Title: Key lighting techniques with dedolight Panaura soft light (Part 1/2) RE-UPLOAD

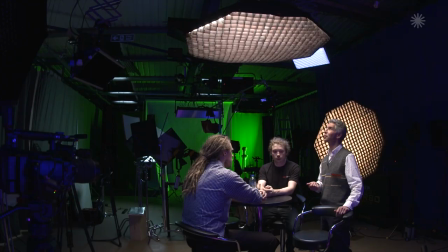489s
Just showing off how the octodome works in a simple
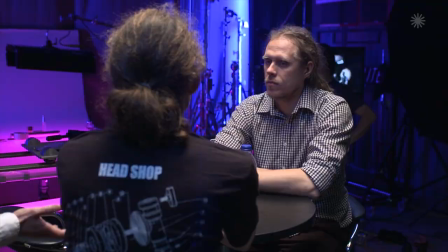495s
cross the table conversation scene where you've got, well, here only two people, but ostensibly it could work equally well with four or more.
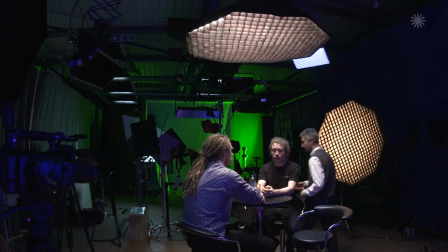504s
But we're shooting this on three cameras. There's a big wide shot on the A camera here,
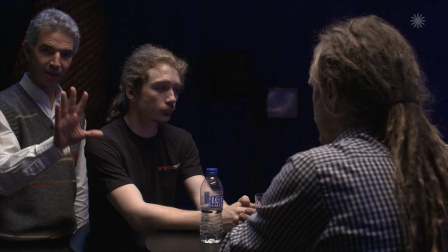511s
showing the whole scene, and then mid shot on camera B here,
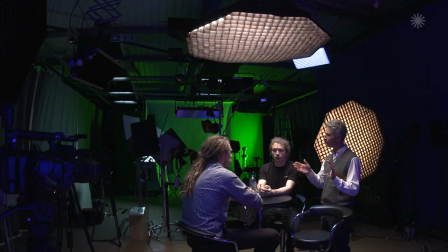518s
and a complementary mid shot on camera C here. I'm not going in too close at this point.
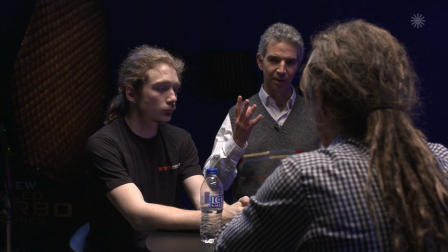524s
From a lighting point of view, you can only go so far in terms of matching the light in the eyes between wide shots and close ups. So if you go on, if you shoot a wide and mid shots, you can get away with it.
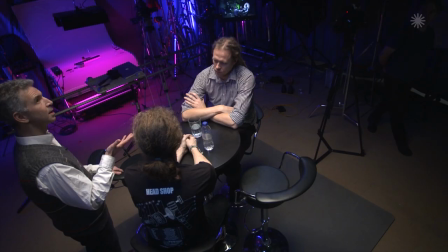536s
And then when we go in for close-ups, I'll make a few very quick little adjustments and then the close-up lighting will match.
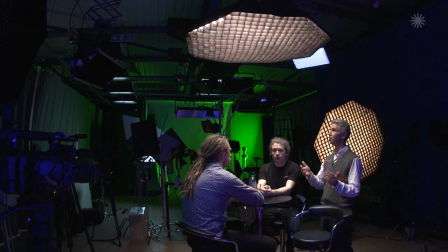542s
This is where the octodome comes into its own. You get a very nice concentrated pool of soft light over a table.
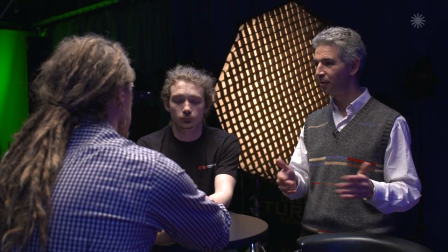549s
Characters are interestingly lit.
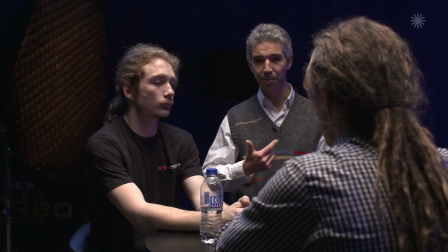552s
Perhaps if you were to go into a big close-up now, it wouldn't be that flattering because there'd be quite big shadows under the eyes.
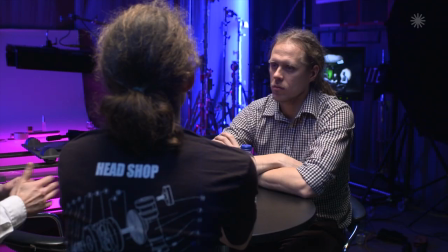559s
But in a wide and a mid-shot, it looks perfectly all right.
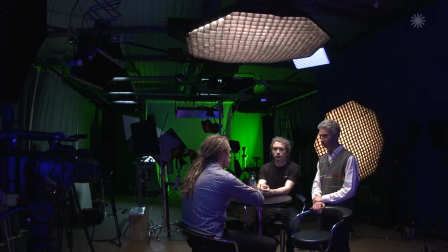563s
All the lights in the background, they're just for a little bit of a bit of decoration, I would say. It's nothing to do with the lighting of the scene per se, but what I bear in mind in a low-key lighting situation, if I'm lighting from above,
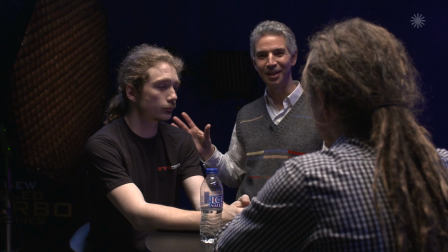579s
it's fantastic to get such nice lighting on the artist's soft top light,
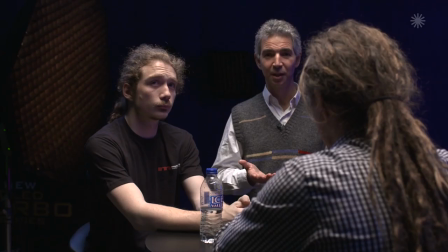584s
and the egg crate's working really well to keep the light off the walls, especially if we were in a small room with pale colored walls. But actually,
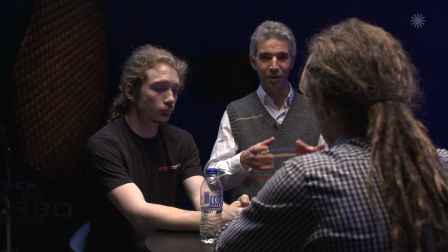592s
that can go too far and you can end up with no separation at all and end up with just two people in floating around in a black space,
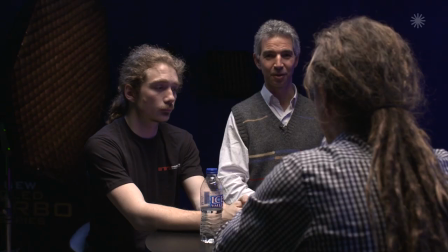601s
which is actually quite a nice position to be in because it means you can add lighting to create the mood of the piece rather than feeling like you're constantly having to take it away.
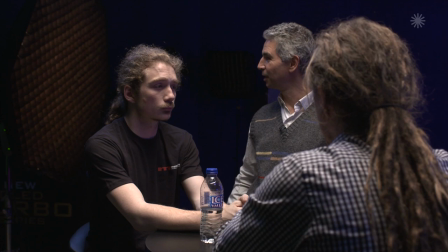610s
So that's why we've just switched on a few little things in the background here and there to give a bit of flavor and texture to the room.
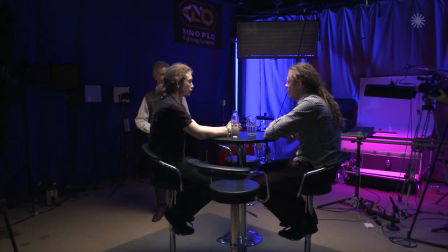618s
So I'm going to ask Josh and Justin just to carry on a little conversation with themselves,
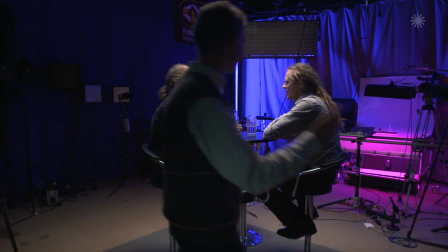625s
just for 30 seconds or so, just so we can, so the cameras can see how it looks like,
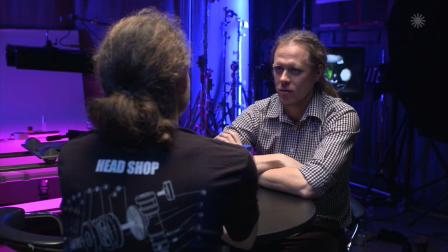630s
how it looks when people are interacting.
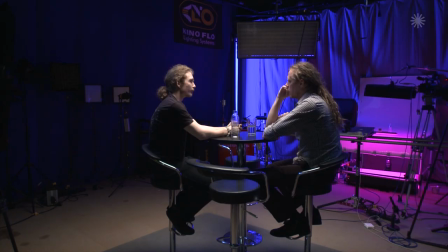636s End of February.
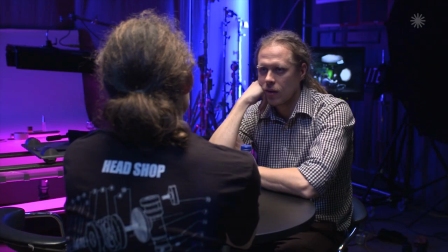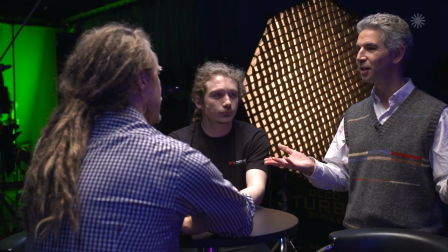644s No, isn't it? Yeah. End of February, beginning of March.
Okay, well, that's pretty good, guys. Thanks very much.
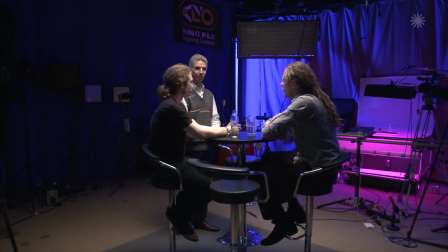649s
We've set the scene nicely. Simple scene, but it's a simple scene nicely told.
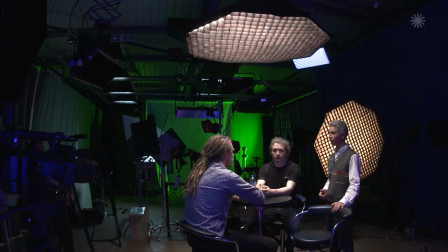654s
We got a good wide, two good mid shots, one big soft light, and that's it. Job done. So now all we have to do is some close-ups, and the scene's in the can. And whenever I'm on a recce and I go into a space, I've always got probably three things in mind. Will we have reflection problems? Do we need to shoot 360? Do we need to use more than one camera and shoot from different angles? And if the answer is yes to two or all of those, then I know the octodome rigged up above will get me through that those problems. And I know that the scene will be able to be shot very simply with that type of lighting. So I'll always consider using them.
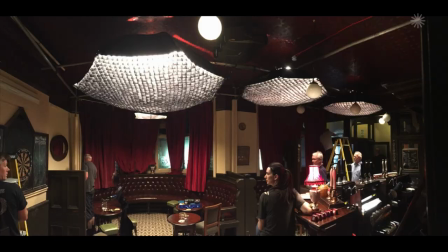706s
I mean, standard things, say in a pub or a bar, restaurant, dinner party, dinner table, those types of environments.
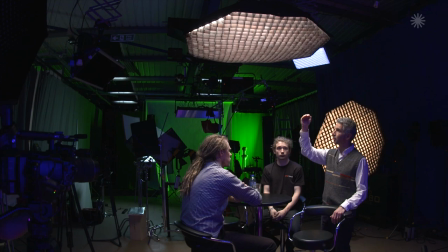715s
Basically, what you have in these situations is you've got this big top light, but actually when you go in close, it can feel a bit too toppy and too hard. And we need to make it just a little bit more flattering.